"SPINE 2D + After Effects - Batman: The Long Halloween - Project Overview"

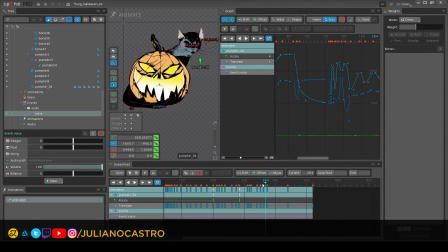It's not a light story. It's very heavy. But for the cover, I want to give this light mood with some humor, with using the laughs of the Joker. So this is pretty much it for the spine process.
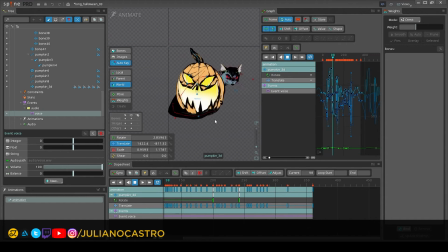Then I exported the sequence, the whole sequence, and then imported in After Effects, and I will show you there.
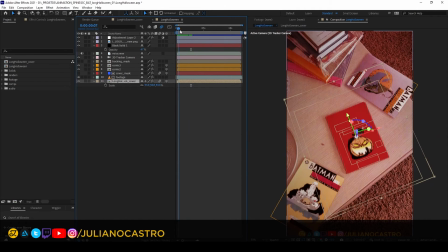So for the After Effects part, this is the full shot.
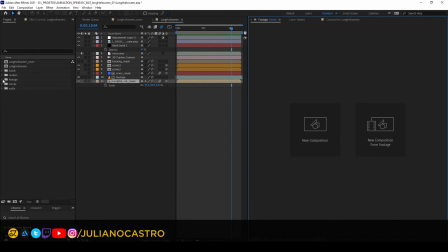I have the video here. It is like that.
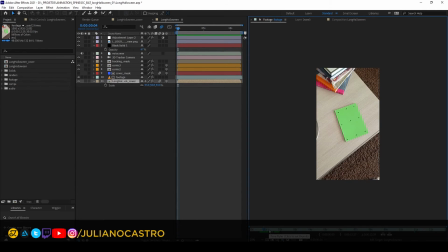Same workflow I did for the previous project, the Superman project. You can check on the YouTube or my Instagram. So it was a comic book, but I pasted this green with some marks to help on the tracking.
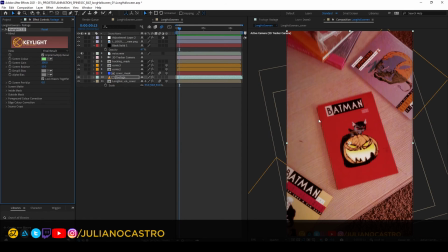Then I used this is the key light to remove the green, of course. So I created this extra comic covers. Applied a shadow here for integration. But this is just planes, like pre-comps.
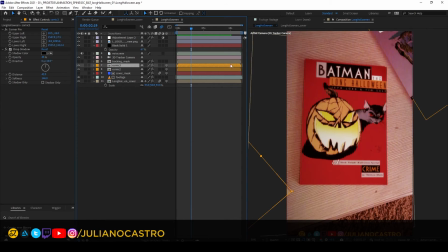And by the way, I don't work like that with this layout because the timeline is too short. It's just for you to see better the full composition. And after the tracking,
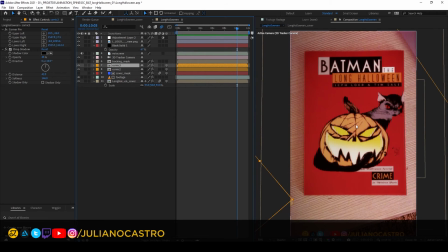it's just positioning the elements and work on the composition of the cover.
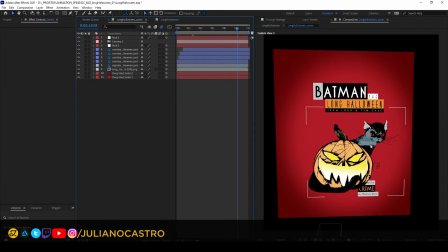That is this one. So here I have the elements all separated. I have some animation happening this time with the titles and the signature of the artist.
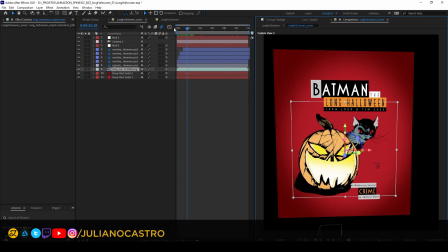and the render, of course. I want to create like a transition from a flat color background, and then elements start taking place. Because I have a problem, because the original cover is like in frame 1.
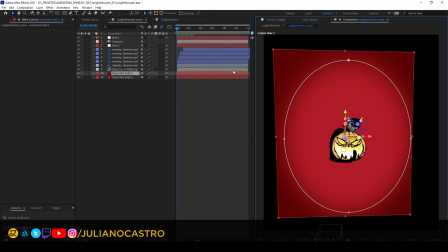This is the space it took on the cover, but when I animate that, I have this movement for the cat,
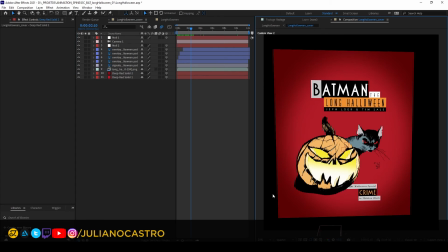so it won't fit the cover in the proportions that the cover used to have, like a A4 sheet. So I have to adapt. So I animated the full composition of the characters to be a little bit on the left,
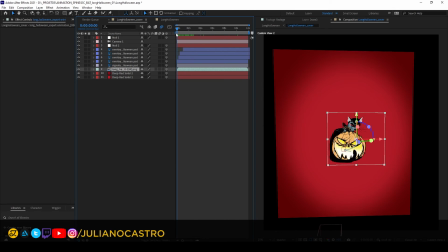so when it is animated it can behave better.
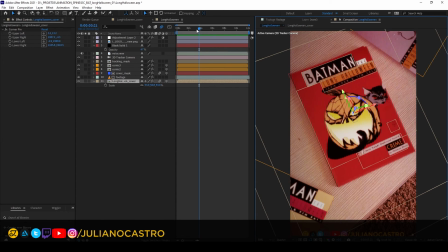See, I have a little bit of cut here, but this is supposed to happen because,
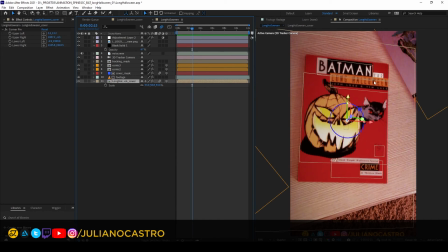as I did with Superman, when I move the camera, the intention here is to have some parallax between the elements.
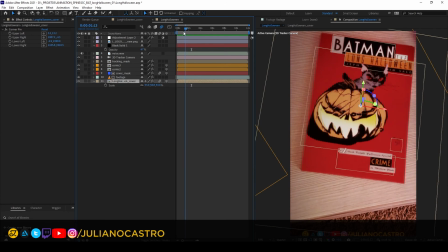So it's supposed to have some cuts on the edges, but I want it to frame it better for the most of the time.
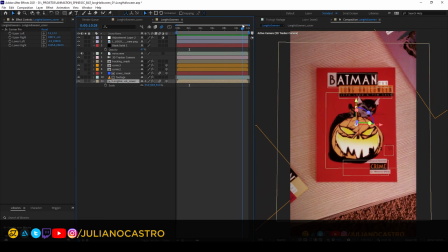So in the end, when the animation gets into place, then it is more like the original cover, more centered. This is the moment that the cover is more in frame with the shot. So I have to create these animations,
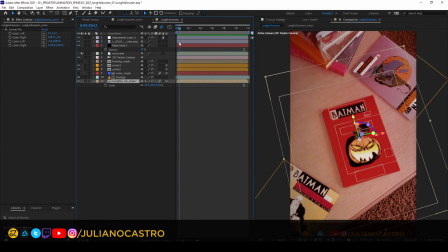and I thought this combined with the lettering, the titles,
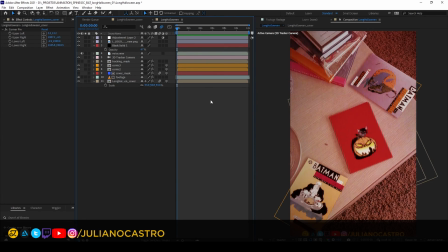it works very nice.
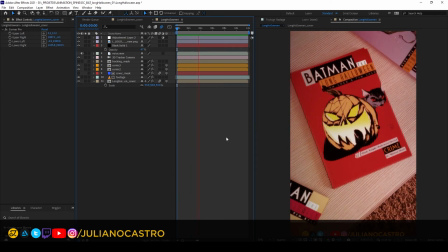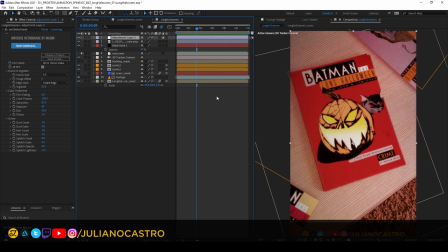So this is pretty much it. Same workflow as the Superman, but different camera movements. And I hope it helps you to understand how it was done.
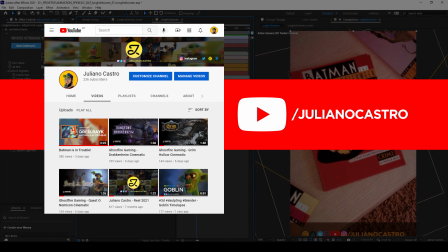And that's it. Remember to subscribe to my channel and follow me on Instagram, where I used to post most of my animation stuff. And I'm trying to do that more on YouTube to create more content, to teach people,
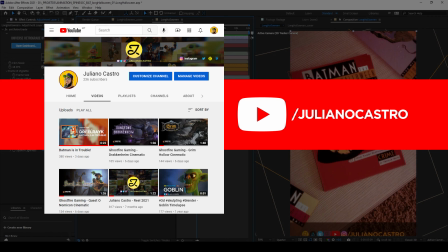to help people to understand how this Spine After Effects works.
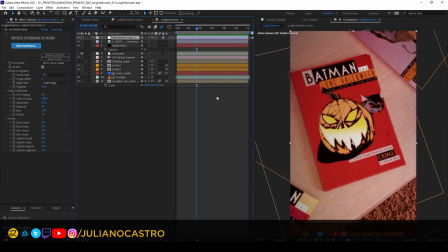And I hope to see you there. Thank you for watching, and see you next time.